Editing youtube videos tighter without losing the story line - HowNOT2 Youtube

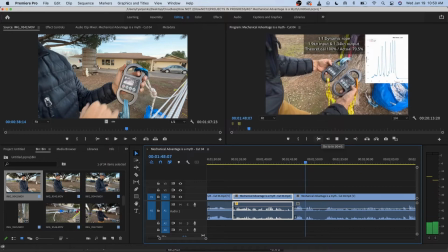(20:36) Here than what I was pulling.
Well, first of all, that number's not right. Dang it.
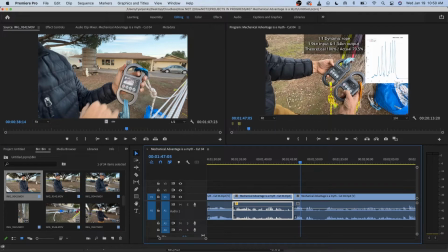(20:55)
And I don't know what text this is. It's very important to make sure this information's right because people really analyze the crap out of it. It looks like this is right. So now I'm gonna pull out my phone and check this to make sure I've
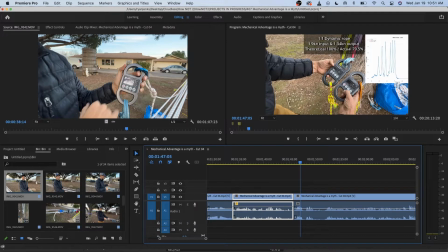so 1.19 minus 1.34, there's a
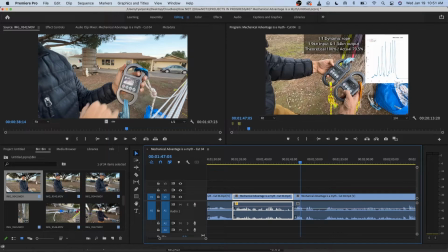(21:32)
0.15 difference divided by 1.19. I'll have to check that. Okay.
Less here than what I was pulling.
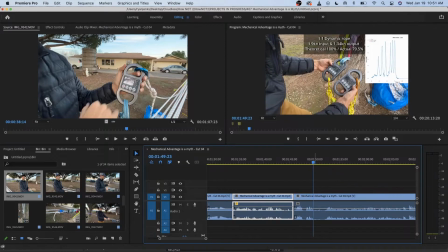(21:54)
All right, so that's like right there is a big no-no, which is to cut that off.
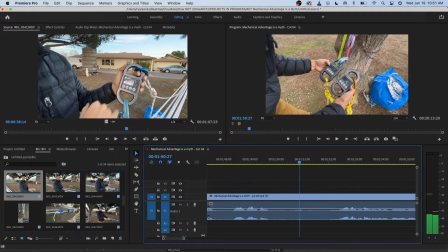(22:01)
There's literally no audio. Right here is literally the difference in whether or not people click off of a video. They will move on to, because there's a panel right here of all the other videos they could go watch.
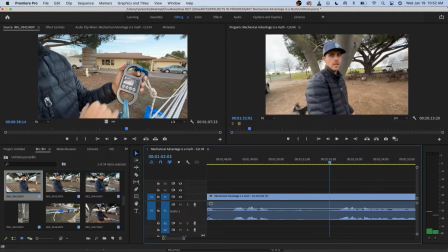(22:15)
You have to keep them on the video. And I'm not even talking here. There's like no talking, all of this. Huge gaps. They're like jumping 100-meter gaps there. So now,
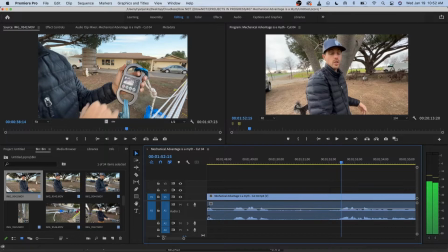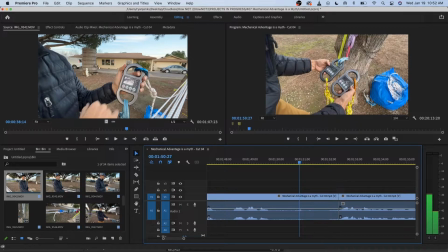(22:40)
boom. And I'm going to cut it off right there because that's where the graph is.
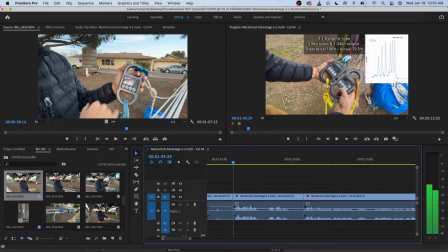(22:46)
Now, how long is the graph on this screen? Because that's important. People need to be able to feel like they're seeing the whole thing. So we got 1, 1,000, 2, 1,000, 3, 1,000, 4, 1,000, 5, 1,000, 6, 1,000, 7.
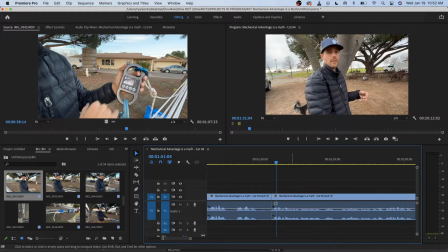(23:02)
Yeah, 7 seconds. That's awesome. We just got to make sure those numbers are right. So what I'm going to do is lift it way up here because that's obnoxious to me, and that'll remind me to look at this later.
I've added 2 pulleys to the system, giving me a 1, 2, 3 to 1.
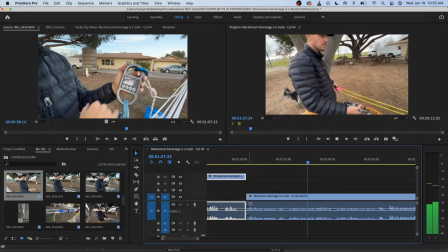(23:18) And here we have a nice SMC 3-inch pulley, and over there kind of a crappy 1-inch pulley.
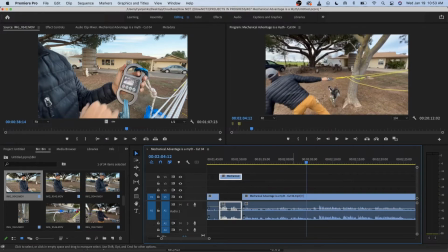(23:23) And this gives us 3 times more dynamic rope in the system.
That's awesome because, like, I'm falling asleep watching this guy talk, right? For him to finish this action here while he finishes what he's saying makes me feel like this video is not going to drag too long.
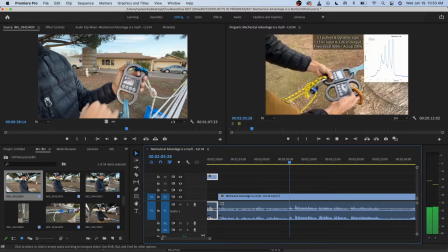(23:39) The system for about 15 meters. That's not 3.3. This should be 3.3.
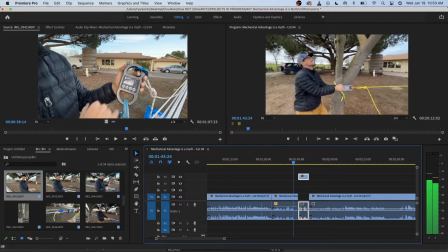(23:47)
The only reason I could get behind this, where you come over the shoulder, is because of the suspense.
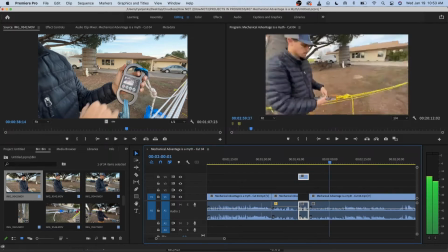(23:54)
This only happens once. I like how this just jumps right to it.
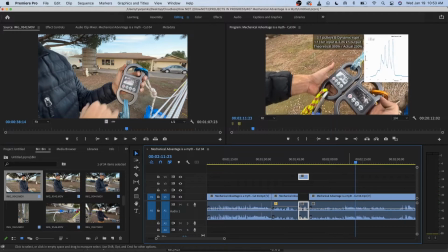(24:03) True 3 to 1.
Now,
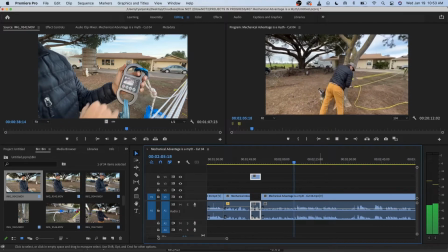(24:08) dynamic rope in the system.
Oh, it's quiet again.
Or about 15 meters.
So, I don't want the louder. I just need this louder.
System giving me a 1, 2, 3 to 1.
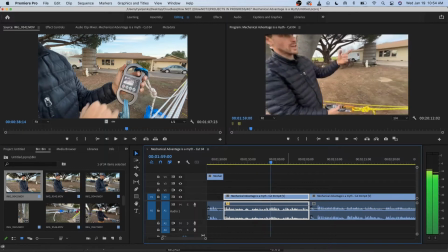(24:22)
Okay.
And here we have a nice SMC 3-inch pulley, and over there kind of a crappy 1-inch pulley. And this gives us 3 times more dynamic rope in the system, or about 15 meters.
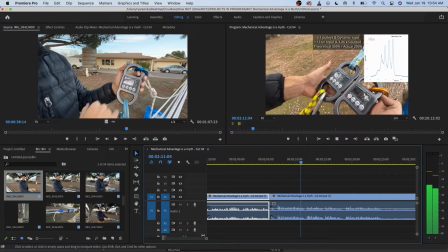(24:30) That's not 3.3. This should be 3.3 if it was a true 3 to 1. Okay, so let's check the numbers.
1.13, 2.26,